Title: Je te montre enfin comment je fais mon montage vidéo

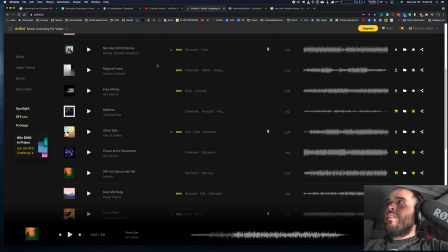[8:08]
Je vais te laisser un lien dans la description si tu veux. Je pense que j'en laisse toujours un, en fait, si jamais tu veux t'abonner à ça.
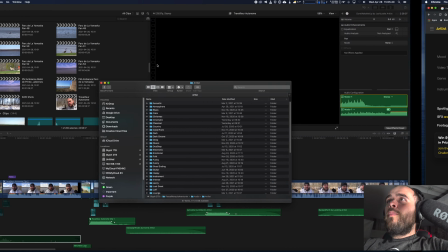[8:15]
Tu vas avoir 2 mois gratuits sur ton premier, sur ta première année en suivant mon lien.
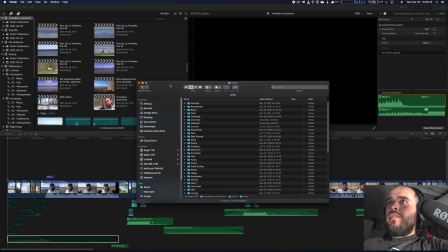[8:22]
Et moi aussi, ça me donne quelque chose.
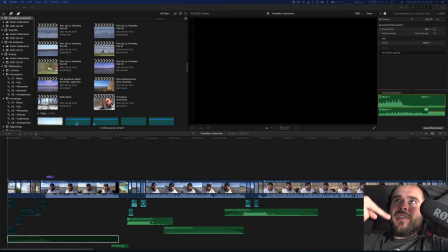[8:25]
Si jamais je réussis à avoir 10 personnes qui s'abonnent en suivant mon lien, j'ai un abonnement à vie, ce qui serait vraiment génial.
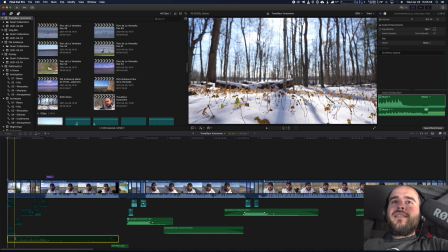[8:33]
Donc, tu vois, là, la musique, ici, j'ai été la chercher sur Artlist. Et ben, ensuite, je vais la placer.
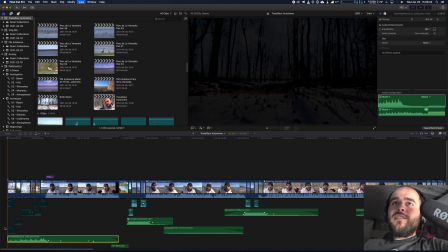[8:39]
Attends, on va partir. Ah, tu vois ce que j'ai fait ici au début? J'ai parti dans le noir.
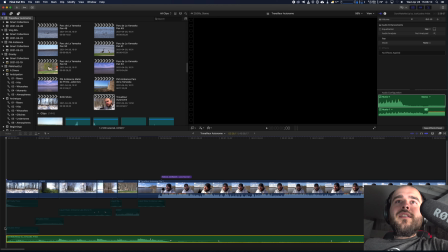[8:45]
C'est vrai, il y a un truc que je fais d'habitude que j'ai oublié de faire. Ça vaudrait peut-être la peine que je le refasse. Tu vois, j'ai commencé dans le noir. Tu vois, la musique aussi, je suis pas parti vraiment au début de la musique, donc je la fais monter progressivement.
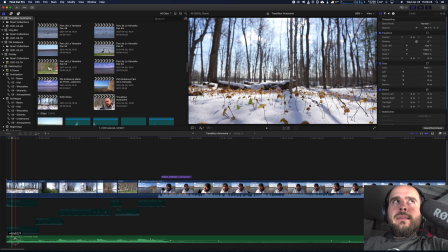[9:02]
Tu vois la petite ligne ici, là? Ça ici, c'est un fade. Je sais pas c'est quoi le mot en français. Excuse-moi, je vais utiliser beaucoup d'anglicisme ici.
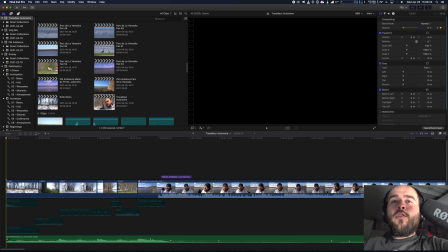[9:10]
Donc c'est un fade in, un fondu. Fondu.
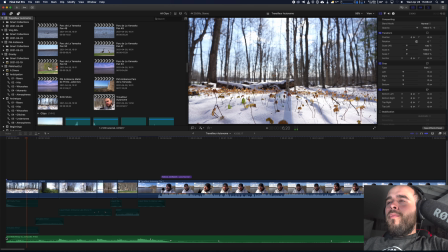[9:17]
Et là, je vais faire des transitions aux impacts sur la musique. S'en vient ici et ça va changer en même temps.
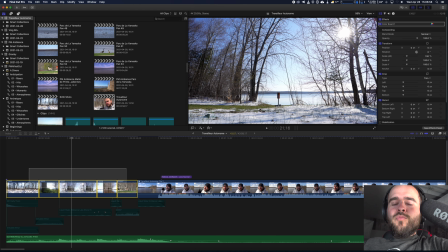[9:34]
Mais il y a un truc que je fais d'habitude que là j'ai oublié de faire, c'est que je vais prendre tout ça
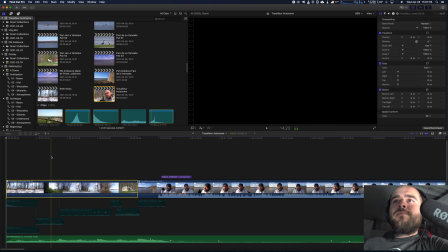[9:40]
et je vais aller ajouter des petites lignes. Ici on va être plein.
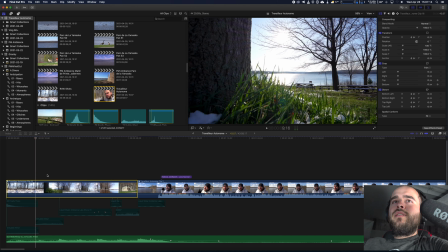[9:49]
Top. Bottom. Ici, on va venir couper un peu, on va dire, mettons, 300.
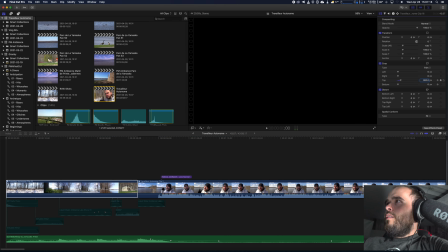[9:56]
C'est assez.
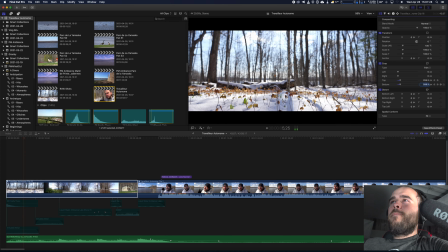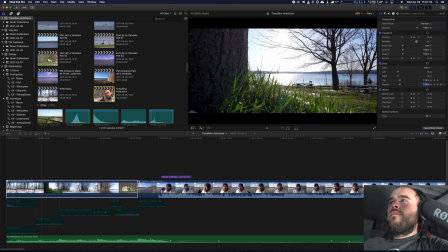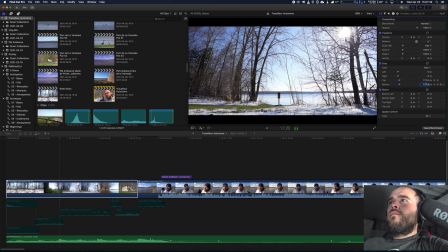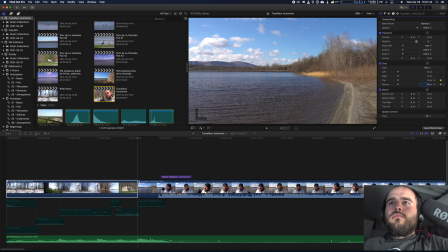[10:21]
celle-là. J'aimais bien l'original.
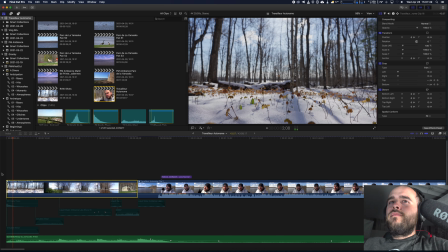Mais là, tu vois, il manque une petite touche. Il manque une petite touche. C'est une touche que je vais faire à la fin complètement.
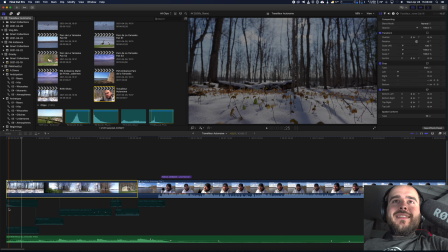[10:35]
Et si tu vois, c'est les petits encadrés gris ici. Je vais les ajouter.
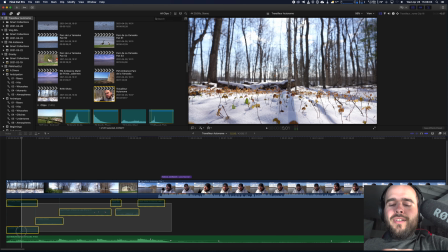[10:41]
On va voir si tu vois la différence.
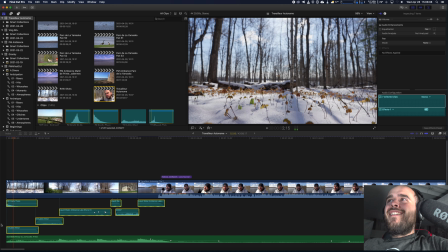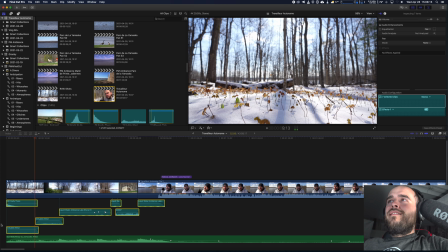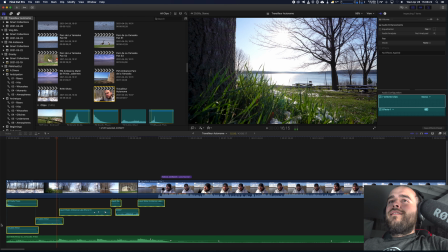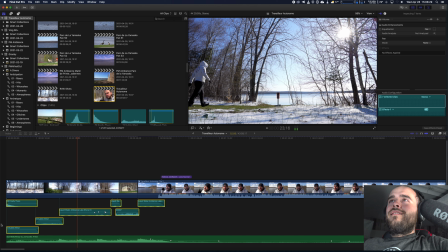C'est tout des effets sonores. Il y en a qui sont originaux, en fait, pas dans le début. Dans le début, il n'y a rien qui est original. Il y en a que j'ai vraiment enregistré sur place. Mais sinon, regarde, on va enlever la musique, tu vas mieux les entendre.
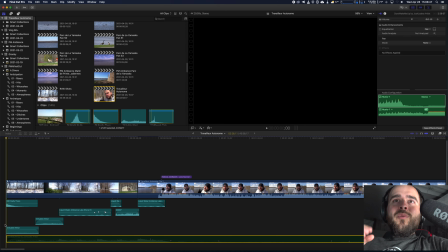[11:23]
Il y a un impact au début, le Finally There, ici.
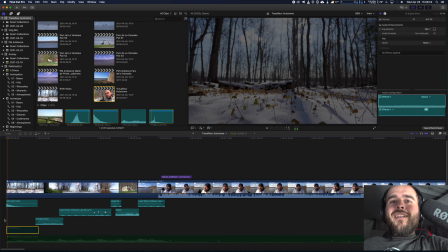[11:28]
On va enlever lui. Tu remarqueras, j'ai toujours ça à chacun de mes débuts.
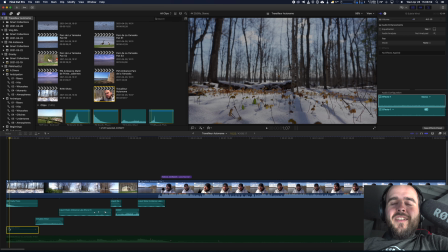[11:35]
Ça pogne! Ensuite de ça, tu vois ici, j'ajoute un petit bruit de vent. C'est subtil.
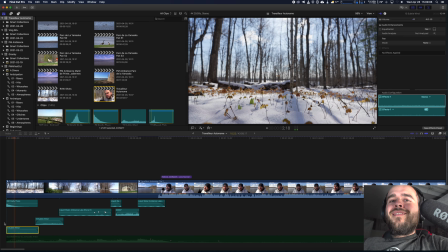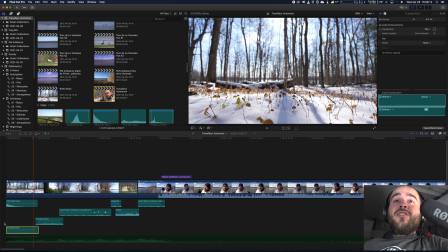[11:47]
T'entends le vent? Puis après ça, sur la shot d'après, on a un vent plus fort.
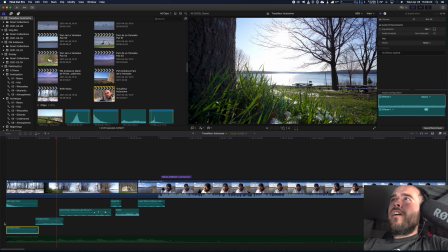[11:54]
Tu vois là, on voit les brindilles qui prennent dans le vent. Alors j'ai mis un vent plus fort. Puis là ici, t'as un petit bruit d'eau.
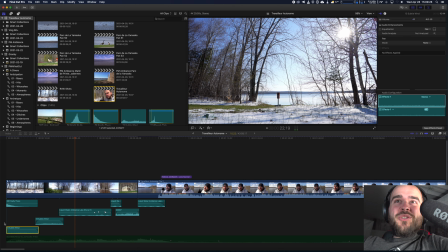[12:02]
Tu vois, il y a de l'eau au loin, donc j'ajoute l'ambiance. C'est quelque chose qu'on entend quand on est sur place. Et sur la shot d'après, on va être plus près de l'eau, le volume va être plus fort.